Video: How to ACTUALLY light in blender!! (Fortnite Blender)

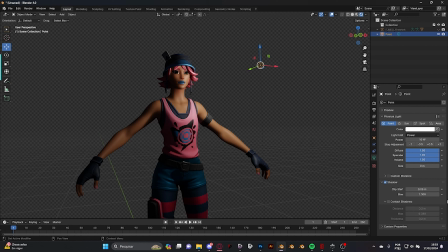(8:06)
Just already telling you guys, this light source I mostly use, sometimes areas and suns as well, but points basically what I use more. Actually, let me get a different skin because the skin on this one is not good. Yeah, this looks fine.
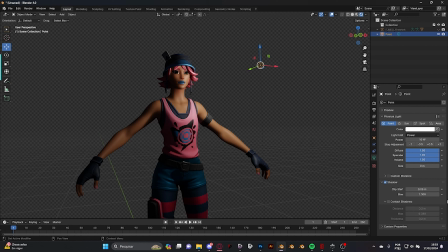(8:21)
Also make sure you go for the light. Every single light you add in Blender, select the light, go to shadow and enable contact shadows, so you don't get this flat look to the light. So what I like to start is kind of my key light,
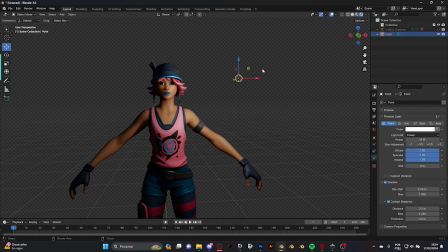(8:38)
because on lighting you have the 3-point light, which is the key light, the fill light, and the rim light. So I'm gonna start with my key light. For this, so it's like not really sharp,
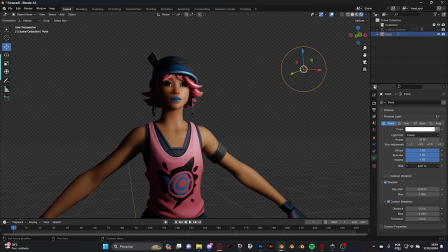(8:51)
I like to increase the size so I get a more smooth lighting for the key light,
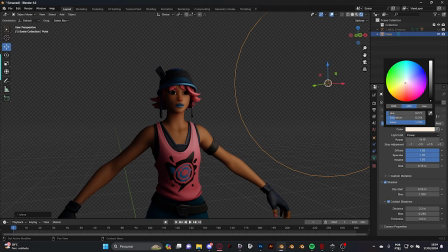(8:59)
so it's not that sharp. I like to get a little bit orange, and I duplicate it, or even I can just increase the power of this, something like this.
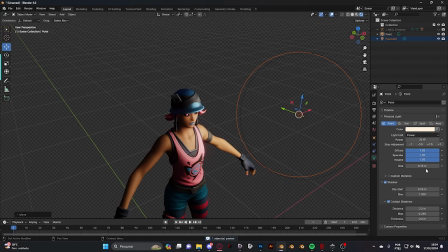(9:12)
I'm gonna duplicate this and make the size 0 how it was,
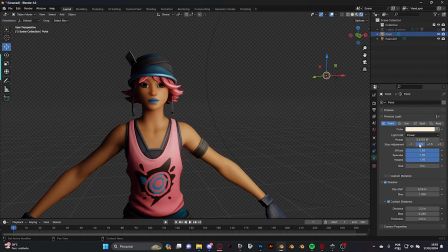(9:17)
and I'm gonna make more a little bit of the key light here.
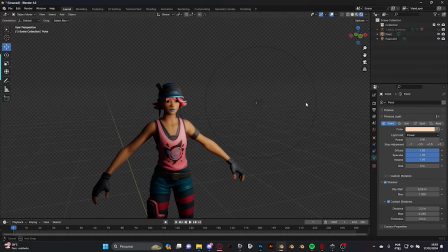(9:25)
Just remember, this is what I like to do on my lighting and my renders, but you don't have to copy exactly what I'm doing here. I'm just teaching you guys some little settings you can use on your lighting so it looks better.
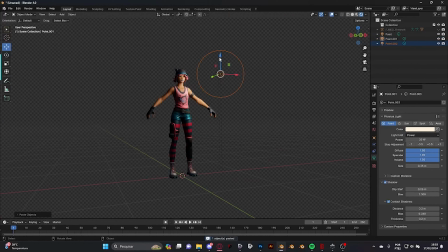(9:38)
Okay, so I think for my key light it's good. I'm gonna just duplicate it down here so we get a more full body lighting. Okay, so for the fill light, we're gonna get a little bit on the left here. I'm gonna just duplicate this use less power. And by the way, let me just add some custom distance to this.
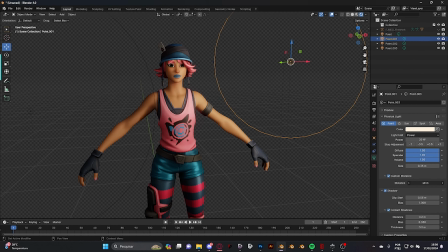(9:57)
So for you guys that don't know what custom distance is, it's basically how far your light will reach on your render. Like less, like for example, look at this arm. You don't have much lighting in here, but if I up the custom distance,
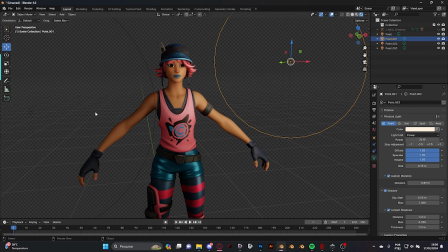(10:16)
the light has reaches from a larger distance. This good for when you only want to affect a certain little
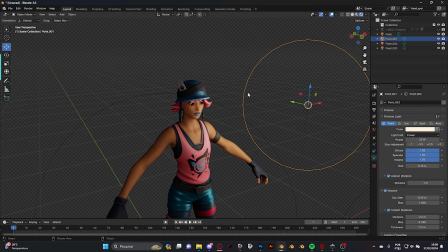(10:28)
area on your render and don't affect the rest of the environment of your render.
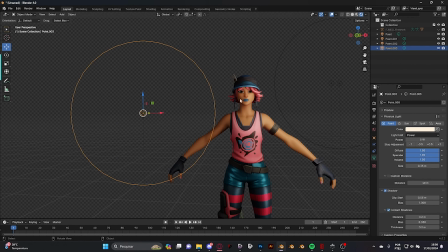(10:33)
So the fill light is just the same thing as this big key light here, but with less power, so you don't get this completely black shadows here.
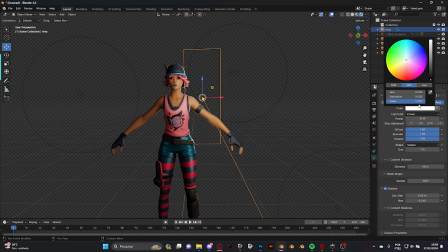(10:45)
You can even get a little less here. Yeah, so I'm gonna get some quick rim lights here for you guys. Just like rim lights, some people use areas, some people use points, some people might use suns. I'm gonna use area for this.
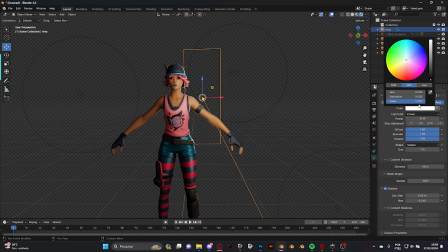(11:04)
And by the way, the size on the area does the same exact thing as the size on the point. It makes kind of a more smooth aspect to the light, your light sources casting.
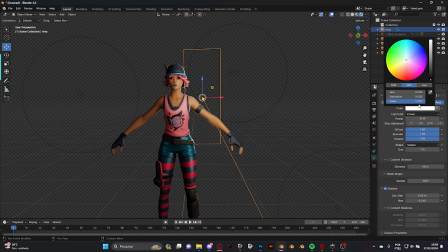(11:24)
For rim lights, I don't actually use contact shadows. I just lower the bias so I still get some shadows. But rim lights, I like to get a more complete light on the render so it reaches more space.
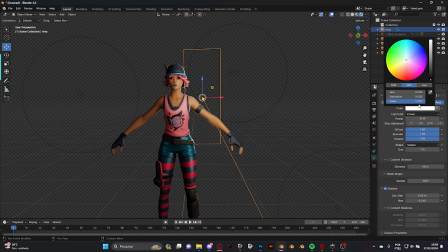(11:43)
So I like to resize on the x-axis here so it's a little bit more sharper on the rim light.
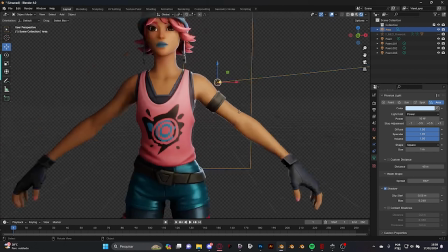(11:53)
I like to use kind of a light blue for rim lights because I think that works a little bit better.
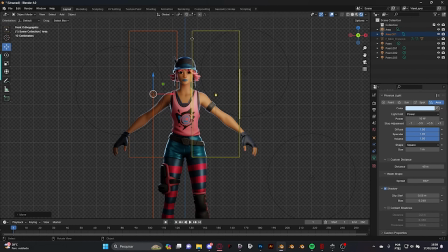(12:02)
And so you get center, you can just look here, it covers up like about half of this, so I'm gonna cover about half of that. Okay, so this lighting looks pretty good for me.